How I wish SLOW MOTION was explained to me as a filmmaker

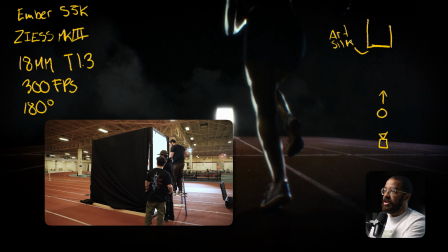(4:05)
So this is just an art silk, and this is just draped over and pinned to the side with just a pony clamps, and just we cleaned it up as much as possible.
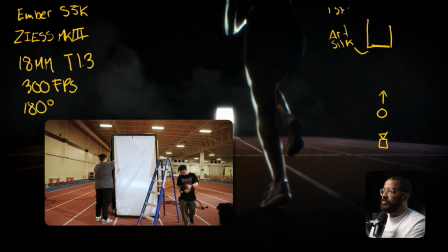(4:14)
So this is providing, I believe, one stop of diffusion. We just wanted to make this look like a white door, and it's just a door of light.
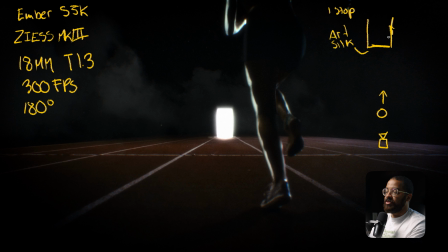(4:22)
So that's what we did there. And then this frame was just built of 2x4s, and then we painted them black so we wouldn't get any artifacts or anything that we had to deal with. Then in here, I had a 1200D and then also a Nova kind of stacked on each other. One was on the floor, one was on a stand. So this is the P600, and then this is the 1200.
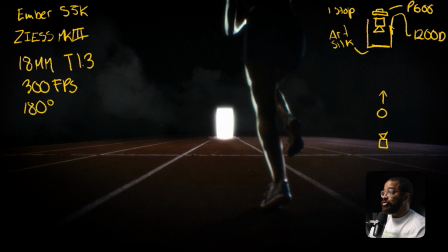(4:41)
So you can see that these lights are drawing a lot of power. And then before I even get into what we ran into, especially it was a big problem with this set, is the other lights that we had in play. So we also had a 600D and then a Forza 500 on the side here.
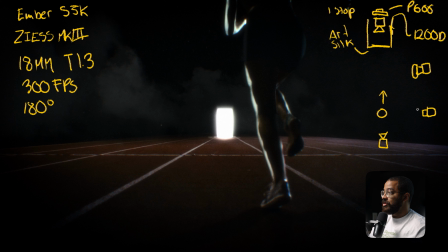(4:57)
And these both had like Fresnels on them, so we could kind of flood them and also add more output. So this is a 600D, and then this is a Forza 500. And then this is just basically me establishing a light side and getting more detail on the track, as well as hitting our talent.
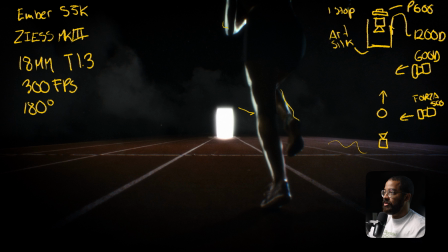(5:14)
So this light is coming from the front and kind of spilling over there, and then VFX cleaned this up a bunch.
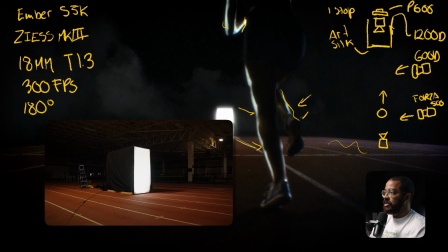(5:19)
And then we have a lot of light sandwiching her from the side. So I just wanted to establish at least a light side and a dark side, as well as spill a bunch of light on this track so we would have some detail.
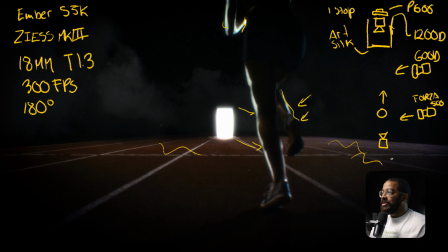(5:30)
So when we turned all these lights on, everything was looking good. And then we had the 1200D and a P600 just to give us an even spread. And these were both around sitting at 50%, and this was sitting around 50% as well. And then the 600D as well as the Forza, these were sitting at 100% just to give me levels.
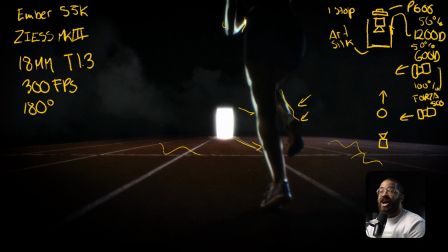(5:49)
And this looked extremely dark, shooting at 300 frames per second. But I knew that the colors we're working with and also the VFX team could pull a lot out of this. So my main concern was that we had this white door that was completely blown out. And then we had a bunch of detail on our talent, and then basically the information on the track.
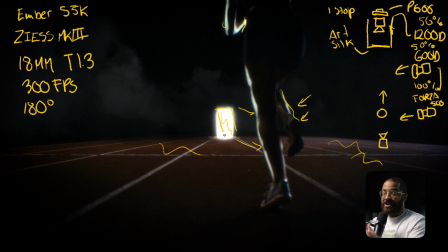(6:08)
Anything else in the room or anything else that was there, I know that we could get rid of a lot of that in post. So that was the intention. And that's also me understanding and coming from a VFX and editing background that none of the background stuff matters because it's going to be taken out anyway.
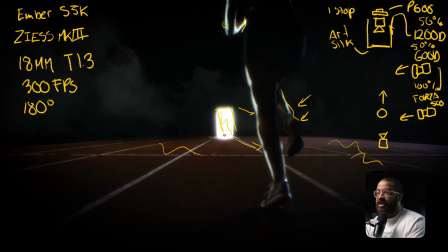(6:25)
But if I was just approaching this as a cinematographer and didn't have any concept, any understanding of the concept, I would be in a lot of trouble, just panicking, and basically everything would go sideways because I didn't understand what the shot was supposed to look like in post. So yes, we do have a lot of lights in play here,
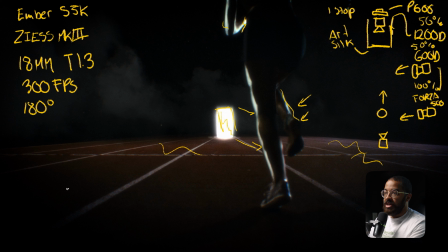(6:43)
but the next thing I want to show you is I'm just going to kind of draw this in another color, is that we actually had a dolly move in here.
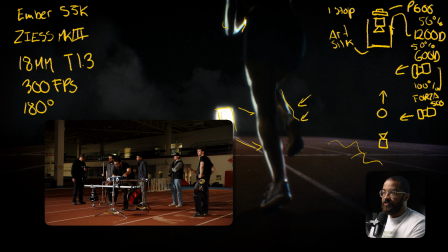(6:50)
And obviously shooting at 300 frames per second, it's very subtle. So you have to basically move the dolly very quickly as she's sprinting.
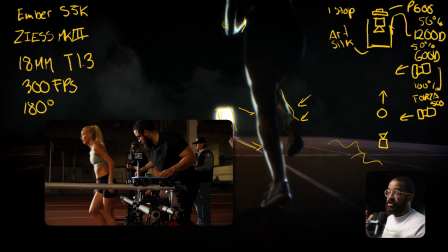(6:57)
And we had initially her running by the camera. And we didn't really have the time set up or anything else to really have an overhead dolly with a T-bar system just to get the shot, because we had limited amount of crew, we had limited amount of stands, and I had to pull this off quick and dirty.
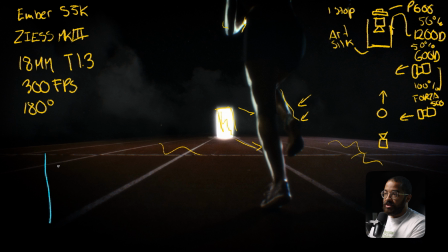(7:12)
So what we had is a Dana dolly system, and these were 6-foot tracks,
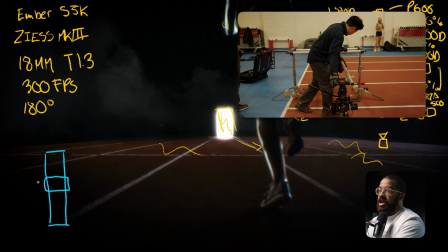(7:17)
and these were just on regular Matthew slider stands, and then the dolly was in the middle. And I have an attachment that goes onto the top of this that acts as just pipe clamps,
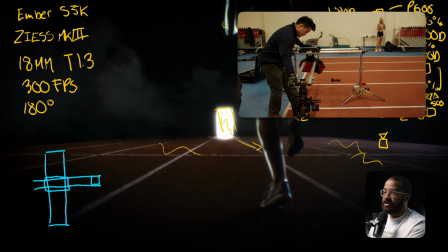(7:25)
and then I can basically sling the dolly out to the side, and then I have my camera just sitting here.
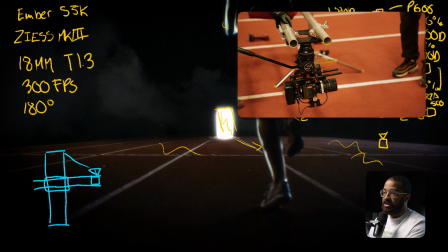(7:31)
And this gets basically everything out of the way, especially in the later part of the track, so we don't even see the stands in play.
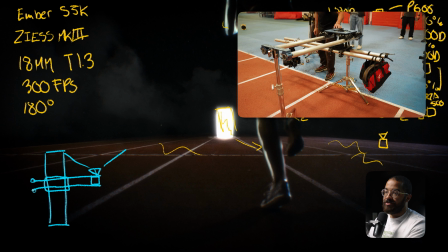(7:39)
But the problem with this is that you need a lot of counterweight here. So we had some sandbags, and then we had a little tool bag that we used to put this together.
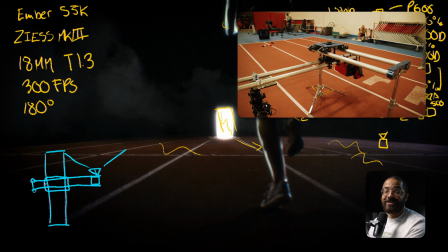(7:47)
And then in that tool bag, luckily there was weights around the track because it's also a fitness facility.
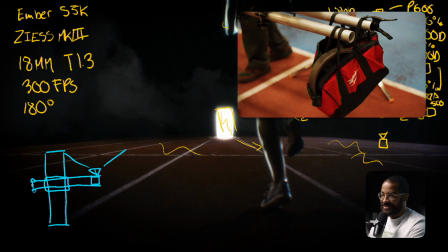(7:52)
And we put a bunch of dumbbell plates in there too. So that really worked for us in having this counteract.
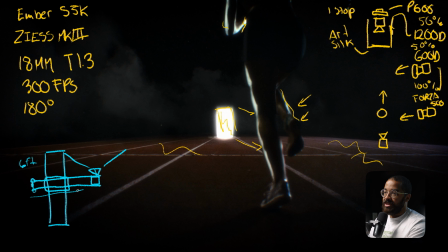(7:57)
So these were 6-foot pipes, and then these were 6-foot pipes as well. So it was also limiting everything that I could put in my car because this is a very skeleton crew. And then I needed a compact dolly system that I could do that.
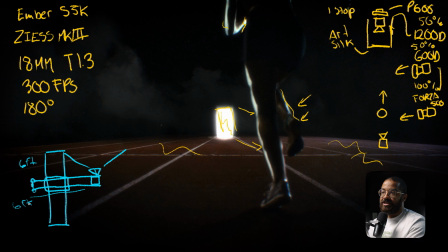(8:10)
And then the main thing is that 6-foot pipes fit in my car specifically, as well as I don't have a lot of room, or we didn't have a lot of time to set up a whole T-bar setup, as well as get that super low to the ground. So this was like my interim solution that I cobbled and fabricated together from the parts that we have here.
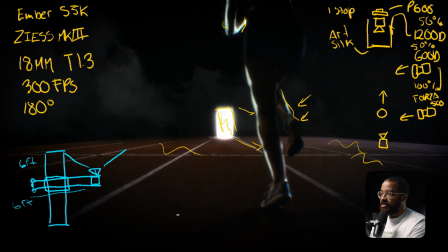(8:27)
So this was our dolly setup that allowed us get super close to the ground so we could see all this detail and make the movement and everything just feel much more grand than what it was.
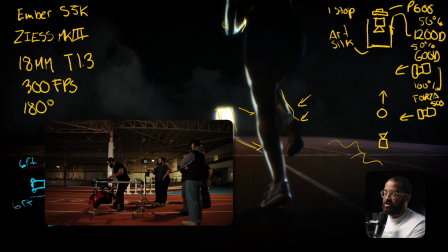(8:38)
And then a big tip, like I said before, when it comes to slow motion, is don't do your motions when it comes to camera movement super slow like you regularly would.
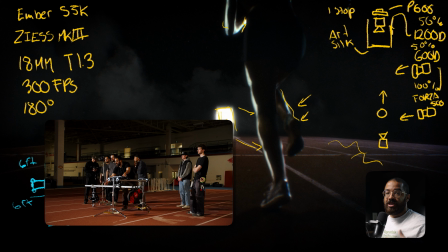(8:47)
You have to do them super fast so you get that effect of moving with the talent. And that's something that we kind of messed up with, is because I just operated the dolly at a normal speed.
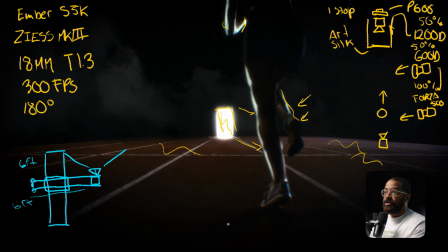(8:56)
I didn't realize that I needed to get this going really fast. So this was the first shot that we did, and then the next shot that we're going to move on is the tights of this.
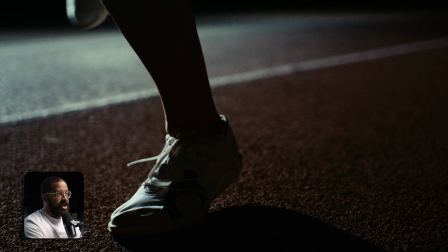(9:05)
Now this is the second shot that you see in the sequence of this big impact on the shoe. In the actual commercial and the footage we use, we have her coming in running at real time, and then when it impacts on the ground, we have that in super slow motion, and then we're using the same camera settings that we had before.
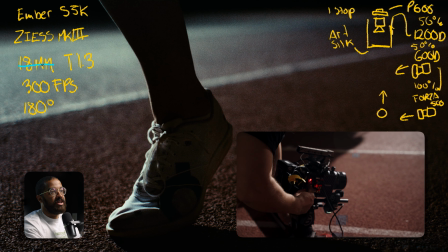(9:20)
But I swapped my lens in this case to an 18mm that we had this, I believe, on a 35mm, shooting at 1.3 to give us as much to work with when it came to the amount of light.
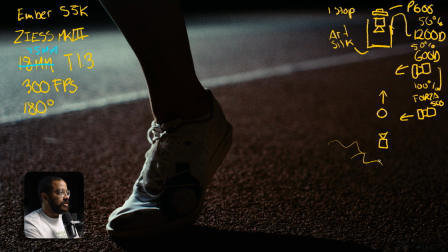(9:32)
So in this case here, in this second setup, this was setup number 1. And then we have her running here, and then now we kind of put the camera here, and then this is our setup number 2. So we're super far away from this light, so not a lot of it is affecting the shoe. it's a bunch of this light.
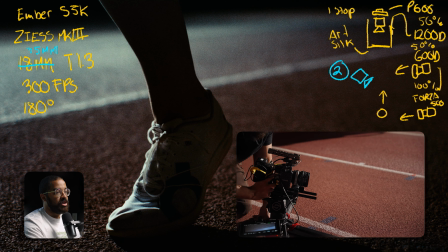(9:48)
So we just had to run a couple of times and then did playback. So we made sure that we were sharp on the shoe specifically because we were very wide open on this.
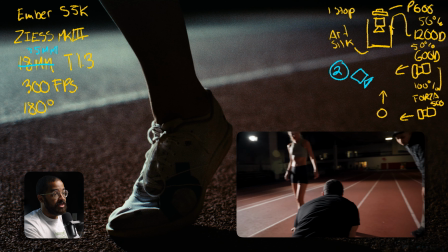(9:57)
But this was just us positioning ourselves in the lights that were already there and getting this detail shot in a matter of 5 minutes, just resetting everything.
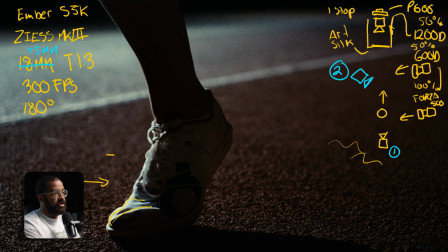(10:04)
And all this light that is coming from is the 600D as well as the Forza 500. And it's giving us a very heavy contrast ratio, which we're looking for this in this entire commercial. So we have the light nicely falling off into black here, as well as getting super dark down here.
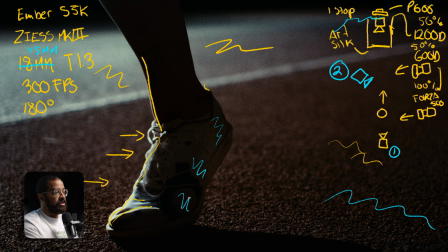(10:22)
And then we're getting a lot of natural neg just in terms of how we lit this, as well as the track acting that as well. When you get into contrast ratios and asking yourself, what is this supposed to feel like? I kind of go back based off of the first wide that we did. This is supposed to be a black empty void.
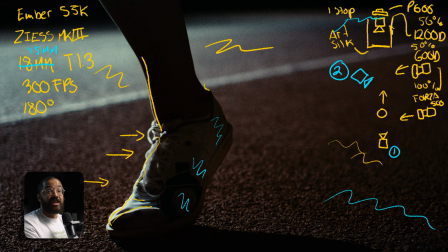(10:40)
So I'm not gonna have a lot of lifted shadows when it comes to the detail. Even though this is a product shot of the shoe and you're supposed to look at all nice and everything, we kind of took this in terms of our own creative input. And yes, we could have asked the colorist to lift everything, but we really like the rawness, the dirtiness, and the contrast that came with this.
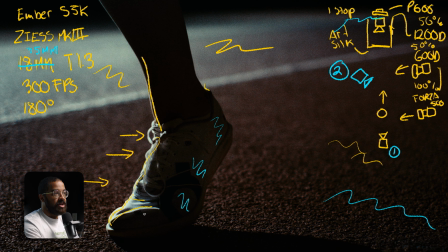(10:59)
And that's honestly the balance when it comes to shooting commercials and then just deciding and going with a contrast ratio.
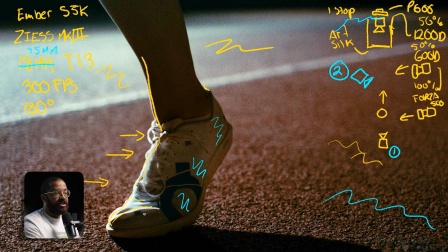(11:05)
If I kind of did this a little bit more lifted, it really wouldn't play back to back when you're trying to put these shots together.
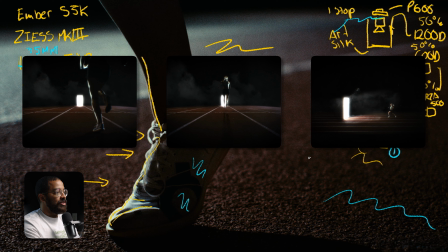(11:12)
Because when I kind of toggle these on and off, there is continuity, especially when it comes to lighting and lighting direction.
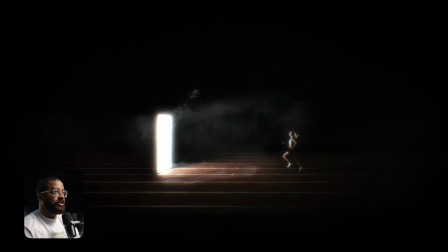(11:19)
And that's the most important thing. And the last shot that we're going to look at from this sequence is one of the best shots of the piece that we were super surprised with.
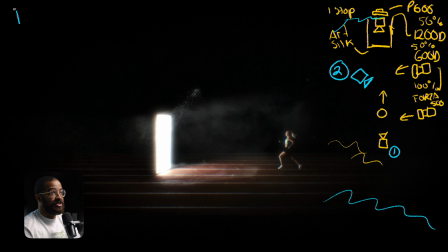(11:26)
And the reason that I'm so surprised with this shot is because we shot this on the Sony FX3 at 1080p. And this was at 240 frames per second. So this is like the max resolution that you can get out of this camera at this frame rate specifically. So we actually had the Ember set up on an 18mm and we're about to shoot the shot.
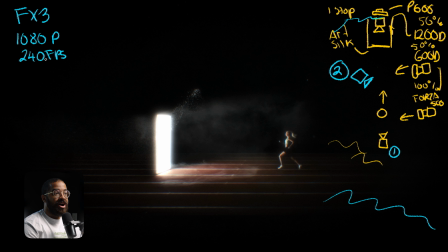(11:43)
But as we were setting up for the shot, we heard some pops and we blew some fuses that were on the property. And then trying to repatch all our cables, but then found out there was a bunch of fuses already blown on the property. So we had to act really quickly on our feet, and Jason and I kind of looked at each other and said,
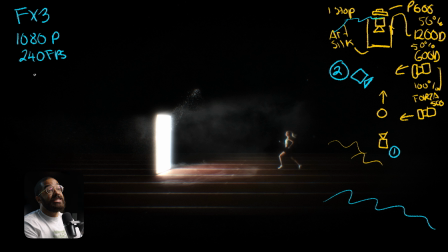(12:00)
we need to shoot this on an FX3, and this is just because of the base ISO. So we shot this at 12,800 ISO, and then just so we could get enough information. Basically, I was only working with a P600 at this point. The 1200 was completely gone and we couldn't really find another plug for it.